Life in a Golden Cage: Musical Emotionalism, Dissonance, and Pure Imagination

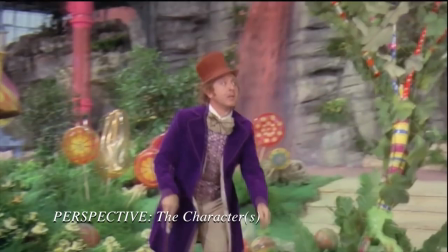20:45 Throughout the song, it is later obvious that Wonka's personal perspective is more wistful and apprehensive by way of his vocal timbre,
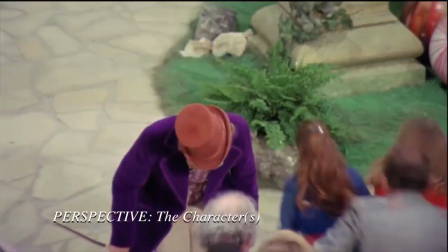20:52 which supports his personal perspective of unresolved and his ambiguous future,
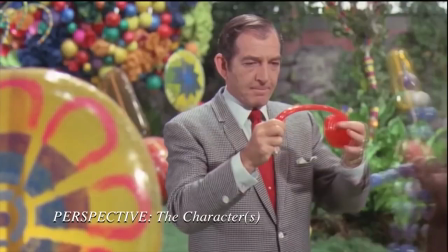20:58 where the rest of the parents and children continue to marvel in awe and excitement through the song,
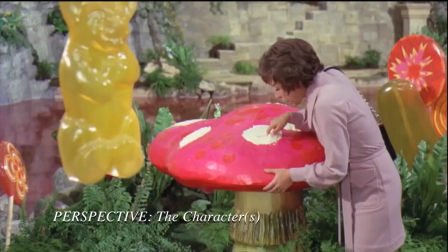21:03 affected by tension and ambiguity through the exciting newness and unknown possibilities of such a space. The same can be said for the perspective of the scene and environment itself, where the composition continually contextualizes a minor second throughout.
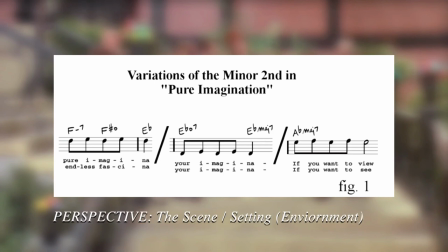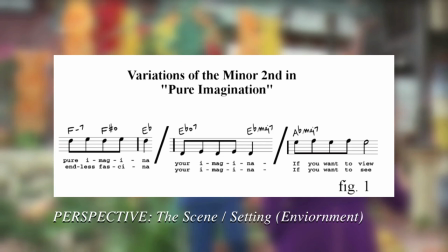Again, like awe and wonderment found through the tension of being at an amusement park,
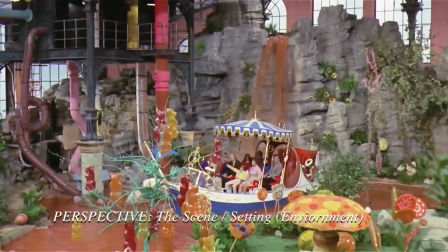21:40 The same can be said here for the scene and setting itself of a factory where half of everything is edible and a chocolate river flows through it.
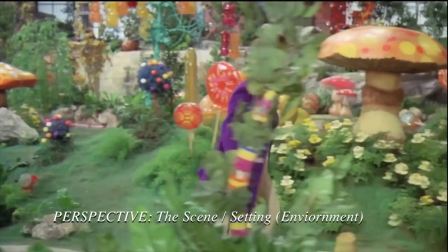21:48 The ambiguity and unresolve of Wonka's character as he wistfully moves in and around the environment is quite present.
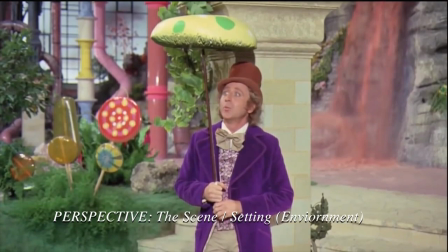21:58 It's like Wonka knows he's trapped himself inside of a metaphorical golden cage of his own design.
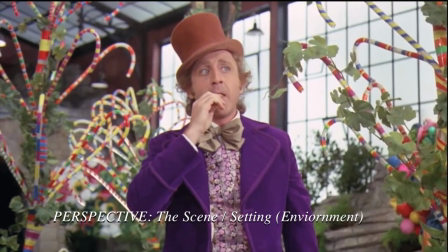22:04 The environment is just as ambiguous with potential. Who knows what else Wonka built other than the Tunnel of Doom?
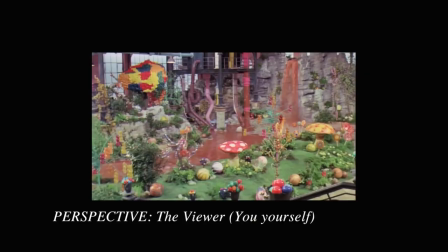22:12 As for the viewer, this perspective is quite special and insightful. See, at the beginning of this scene, when the cue is specifically heard,
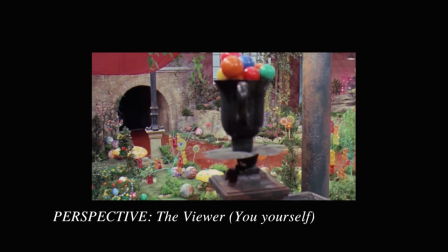22:20 the viewer is presented with a long panning shot of the factory before cutting away to the various characters' perspectives,
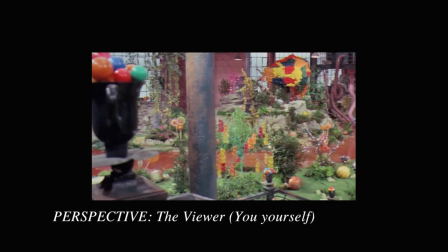22:27 meaning there is no facial confirmation on screen to influence the viewer during this cue,
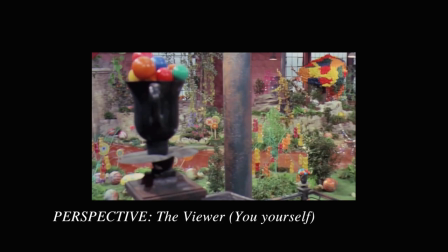22:32 just the factory itself. The viewer is essentially sonically informed to make their own choice about how they
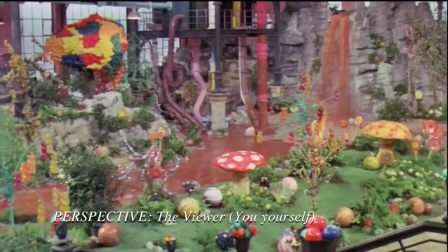22:39 feel due to the dissonant ambiguity in the melody.
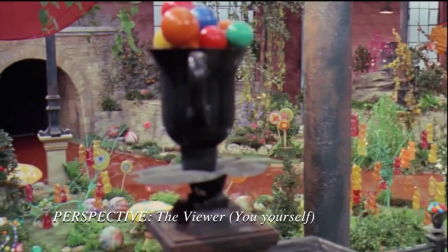arguably if the same cue was arpeggiated as it is but in a perfect consonance without dissonance the viewer's interpretation of seeing the factory would be far less dynamic and very prescriptive given the technical associations that come with resolve and a harmonious melody without ambiguity and unresolve created through dissonance, there would be far less creativity or intrigue for the viewer to wrestle with in this moment.
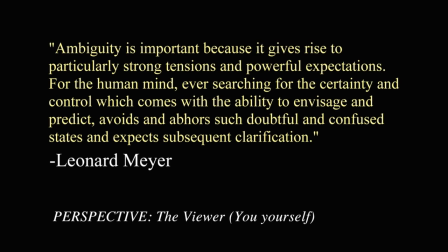23:28 Again, Meyer comes in to save the day with, ambiguity is important because it gives rise to particularly strong tensions and powerful expectations. For the human mind, ever searching for the certainty and control which comes with the ability to envisage and
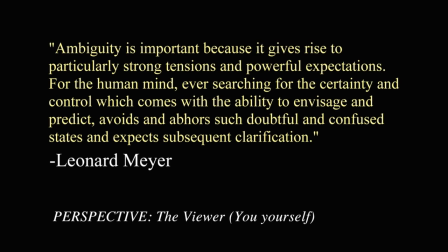23:45 predict avoids and abhors such doubtful and confused states and expects subsequent clarifications. In short, the unresolved nature of Pure Imagination's dissonant melody evokes a viewer's emotional imagination to try and solve and explain the feelings that they have sonically. They're working harder to unpack the inherent complexity to what they hear in the melody, as opposed to right out of the gate vibing with a perfect melodic harmony. Dissonance is exactly why this cue works so well to engage the viewer with the scene,
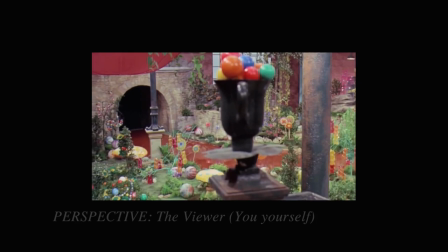24:24 by offering an emblematic and dynamic experience to the scene, as opposed to a predictable and resolved one. The same technique can be found across cinema, but utilized for various specific reasons. Probably one of the most iconic uses of this is in the Jaws theme, where we have a dissonant minor second playing the low E and F.